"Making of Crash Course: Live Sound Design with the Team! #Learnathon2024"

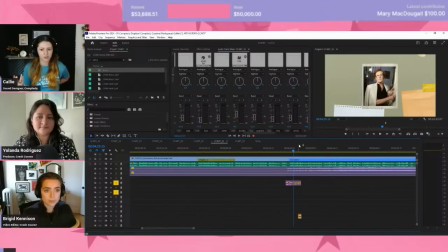(34:45)
Like I stuck to a lot of like papery sounding stuff for art history because a lot of the visual effects are all very papery type looking stuff, a lot of sketching stuff, a lot of painting stuff. So that was where I started with figuring those out.
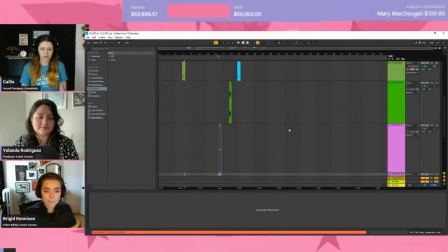(35:04)
What does this project look like? It looks like a mess.
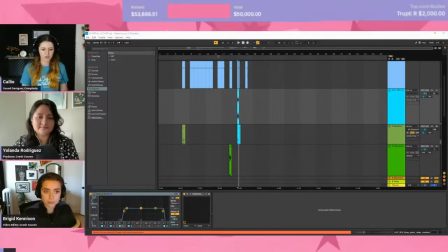(35:11)
What are you? Yeah, so I mostly just took in a bunch of different paint roller things.
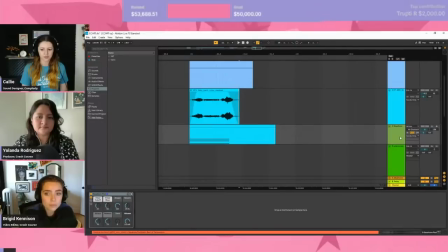(35:20)
I had an idea for a while to add in a little synth sound underneath it, but we decided to keep it more simple.
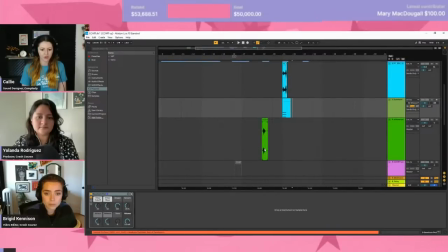(35:28)
So most things are just like paper crumpling, but with reverb on it, or
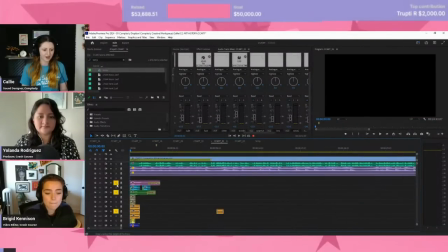(35:36)
painting, but with reverb on it, or this little like,
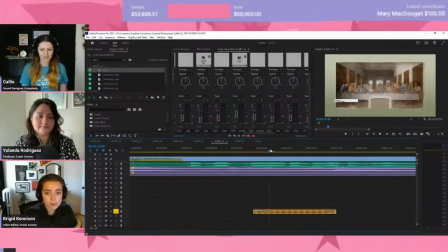(35:45)
what I decided was like a typewriter type noise that helps with a scroll when things pop up in a scrolly way, but with a little reverb on it to make it sound nicer. It's also very quiet because it's supposed to be underneath people's voices.
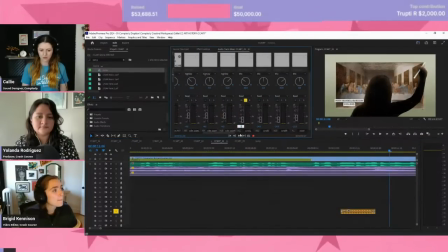So that's what it sounds like when at full volume. And then I have this map noise that I recorded in like 2018,
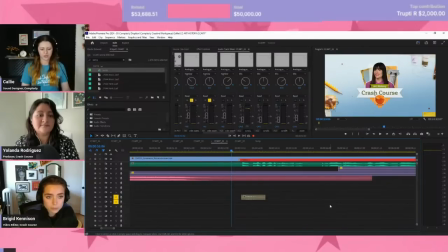(36:17)
where that was just like a bunch of like that cardboardy type paper you get in packaging. And I use that all the time throughout a ton of crash courses. And in this one, I used it for the little art credit thing.
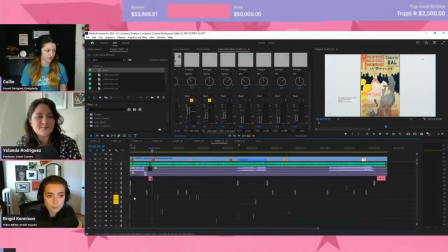(36:36)
What else? Wait, Callie, so you have recorded like your own sound effects that you use? Yes. It's a mix of both. I have a really large folder of sound effects,
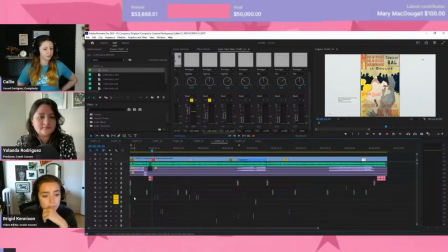(36:49)
mostly downloaded from Freesound that I source from, but if I can't find something, I will record it myself. Last week or week or two ago, I needed to record something that sounded
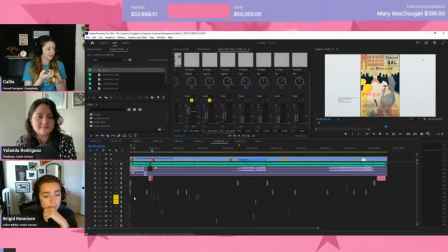(37:06)
like a lot of like plasticky type Lego sounds, just sort of like going for a bit. So when I couldn't find anything long enough that I liked, so I just got out some of my own Legos and just recorded them for a bit. There was another time when there was
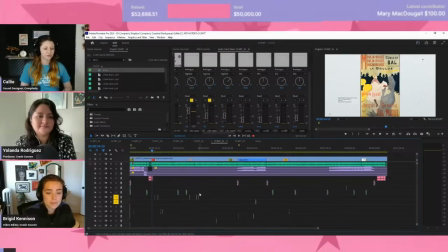(37:23)
a sewing machine that was going for a while on screen, and I couldn't find anything long enough, so I was like, I'll just get my own sewing machine. It's right there. So usually if it's something like that I know I can do fast that I can't find, I will record something for.
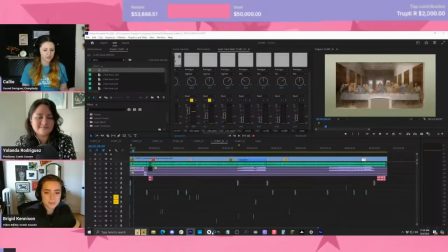(37:39)
Otherwise, I use Splice a lot as well to source stuff these days,
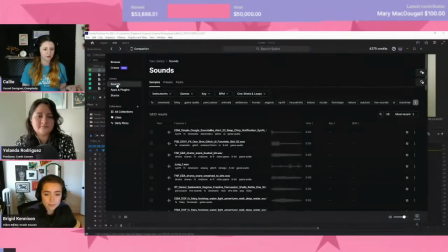(37:47)
which I've had a subscription for them for long enough that I will literally never run out of credits. I have like 4,000, and I will source a lot of different sound effects from there.
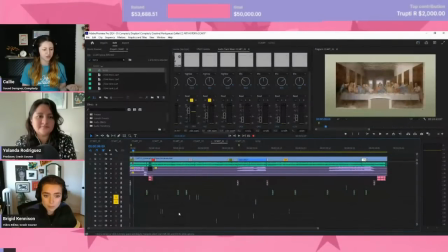(37:59)
Splice is usually mostly used for people who make music and stuff, so there's also a lot of like different like drum kits and stuff in there that you can find, but I found it has a pretty robust sound effects library as well. Also, freesound.org, forever shout them out. They are fantastic.
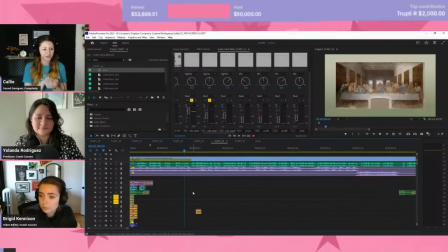(38:17)
There's a lot of sounds in there that are great. There's a lot of sounds in there that are not great. You just kind of have to search through and find it, but it's an invaluable resource I have found. What other sounds do I have? I don't remember what that.
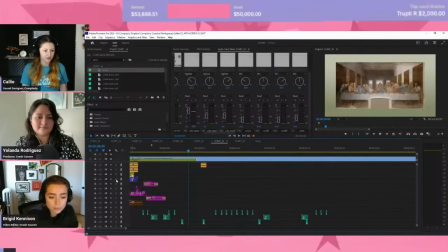(38:33)
Some of these haven't gotten used in a while because they don't get used very often. Where is one that has the Canon? Because I really like the Canon sound, which is a whole set of sounds.
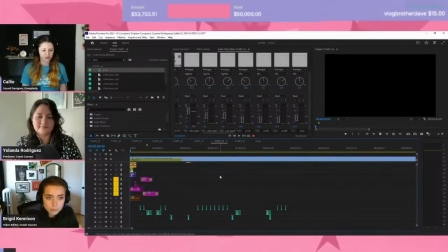(38:49)
So without the visual, it sounds like this.
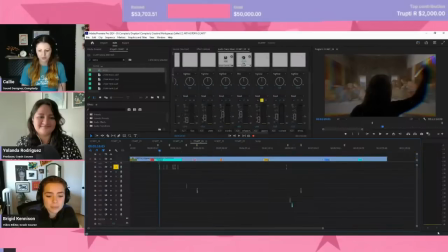(38:57)
But I would have to hunt to figure out if there's one recent, because we don't use it every single episode.
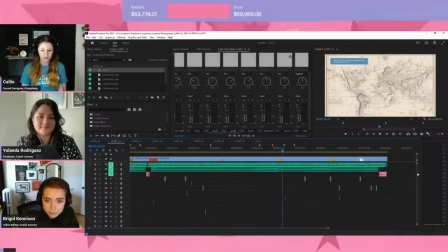(39:07)
I feel like we haven't used it in a while.
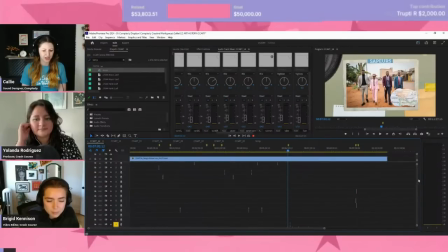(39:13)
Scraping the internet for free sounds and music you actually like is 70% of what freelance video editing is.
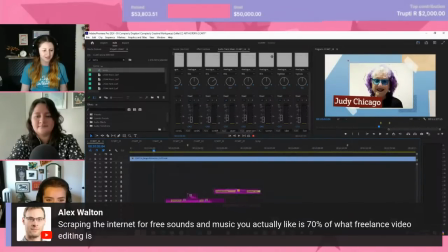(39:19)
Yeah, that was also my experience with audio, is just scraping the internet for stuff that I can use.
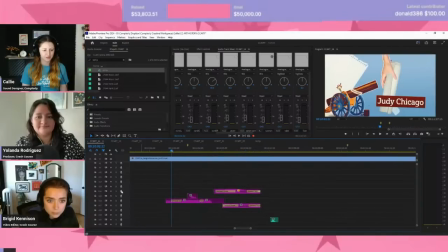(39:25)
So this is how the sounds for the Canon that I use. Let's just turn some of these up by like 6.
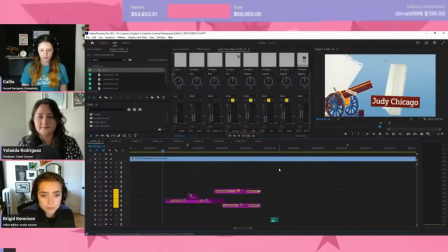(39:45)
So with the visuals, it's more like this. And obviously it's a lot easier to sound design stuff when there's actual things that make sound on screen for you to deal with.
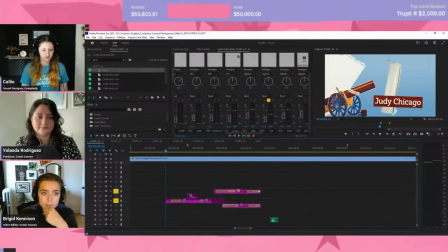(40:00)
So this is just the sound of the I don't remember what that's called.
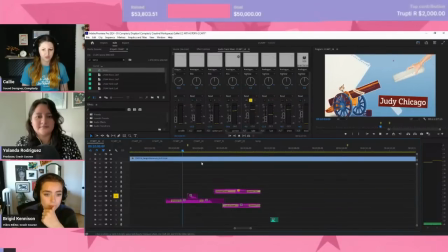(40:13)
The spark thing going down, and then I have a little thunk noise for when it gets stuck inside the Canon.
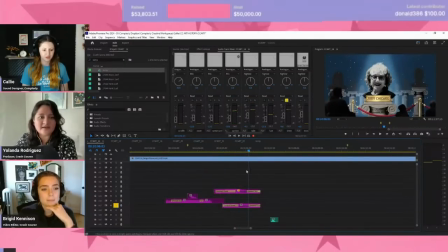(40:24)
The actual Canon going off. I can explain what the Canon is.
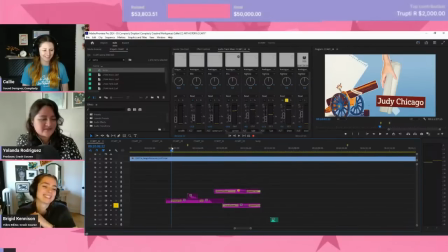(40:32)
This is a segment in our art history series. It's really trying to highlight artists who, we really wanted, that Sarah also really responds to, and just giving them their moment too.
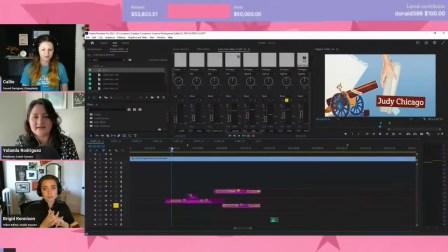(40:46)
So we have a few of those throughout the series that we get to highlight, and it's we have this fun thing that we came up with our animation studio Spilt that we collaborated with on this series of how do we highlight an artist, but do it in a respectful way.
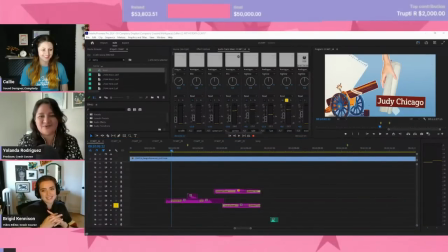(41:01)
Yes, we are shooting them out of a Canon, but how do we do it in a way that's both fun and silly, and yet we still have like their moment on that podium? So this kind of visual mixed with Callie's sound design as well, I think, helped us to reach that right balance. Yeah, I definitely had to strike a balance between
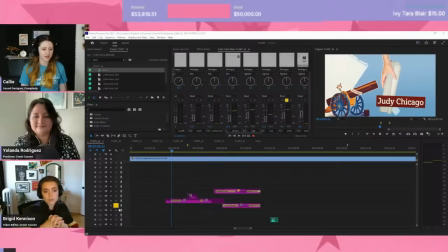(41:24)
whimsical but not too funny, and also not too dark with the explosion either.
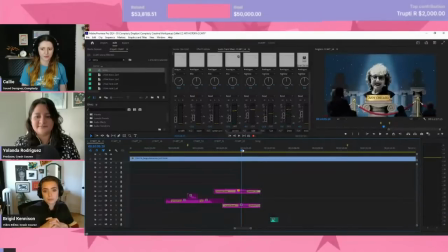(41:30)
And I think I settled it with the cheering at the end and this little bit here as well.
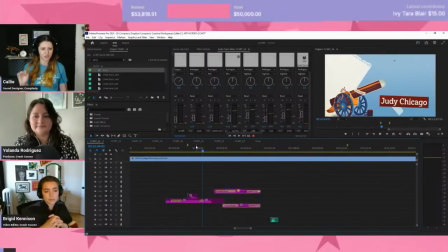(41:38)
It makes it a little bit funnier but not too unserious, like we're not making fun of them.
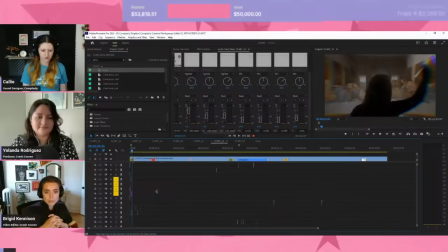(41:48)
So that's a balance that I had to do. And then I made a little noise for
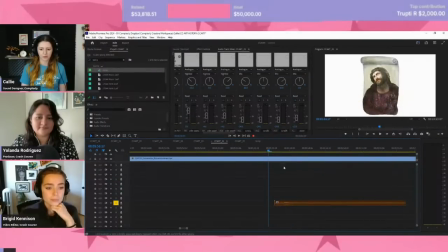(41:56)
this bit where names pop up and stuff, which I'm not 100% satisfied with. Actually, I didn't make this noise. This is just one from Splice. Now that I'm listening to it. Where is it?
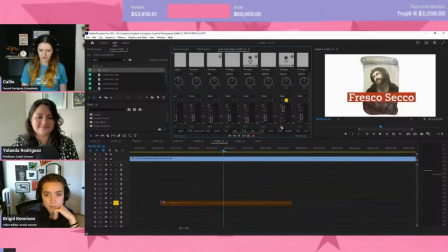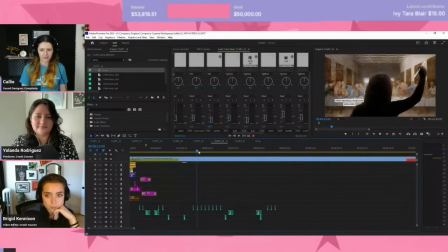(42:23)
And then you get little bit moments like these where there's in art history where there's a little bit of movement but not much.
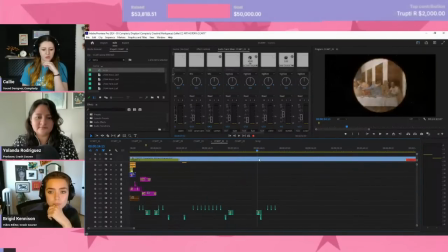(42:32)
So I try to do little subtle things to help highlight
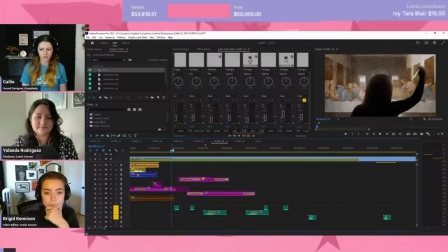(42:38)
that movement without distracting from what she's saying too much. So for this one, I just put like
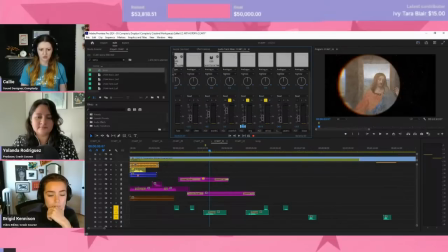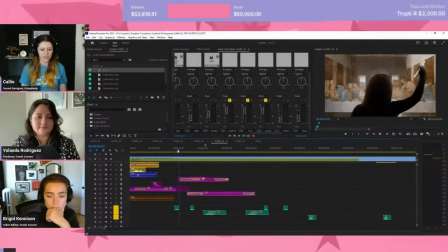(42:52)
a little scratchy noise for when she's restoring art by scratching off like debris and stuff off of it. So there's a little scratchy noise for when she scratches it.